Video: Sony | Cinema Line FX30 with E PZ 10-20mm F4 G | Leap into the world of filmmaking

Alpha.
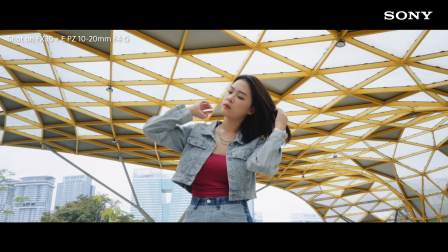All of these shots were captured using one same lens. The lens in question is the Sony 10-20G.
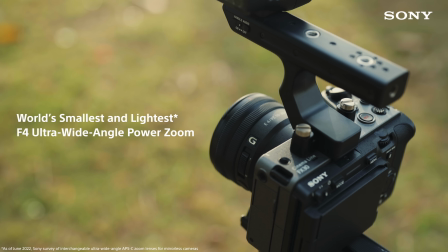(0:16)
For anyone looking to get started with filmmaking, this is a great lens to pair with the FX30 for a lightweight compact setup that's also very versatile.
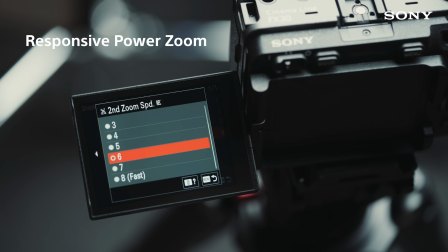(0:24)
One of its greater strengths is a constant adjustable zoom speed.
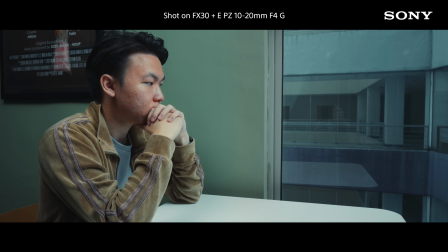(0:28)
We made use of that to convey emotions being intensified in this shot by slowly zooming into our subject. And here's a shot everyone's seen before a movies, the vertigo effect.
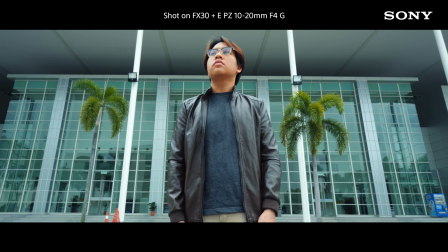(0:38)
By pulling the camera back while zooming in, we show our character's world take a claustrophobic shift.
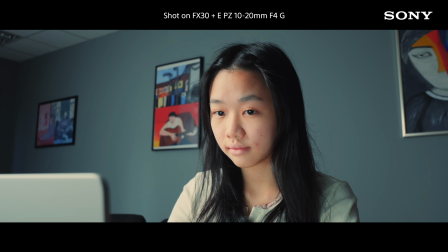(0:44)
And finally we're able to move from this wide shot into close-up coverage within seconds because on the 10-20G,
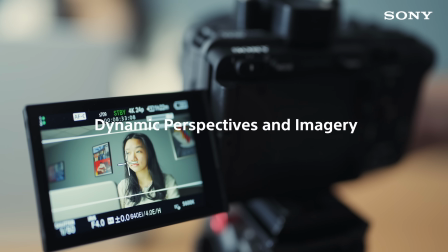(0:50)
you can zoom to change focal lengths without changing lenses, and that saves you the most precious resource on set,
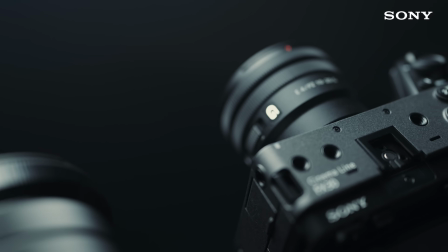(0:57)
time. Of course this will be far from the only lens you might encounter on your filmmaking journey.
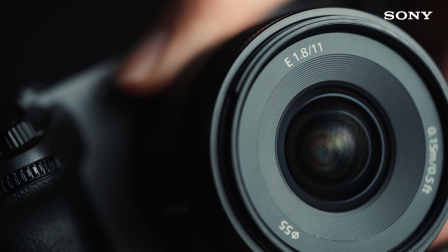(1:02)
As you find your cinematic vision, you'll be venturing into different focal lengths and exploring prime lenses to express yourself, but this here, it's a great place to start.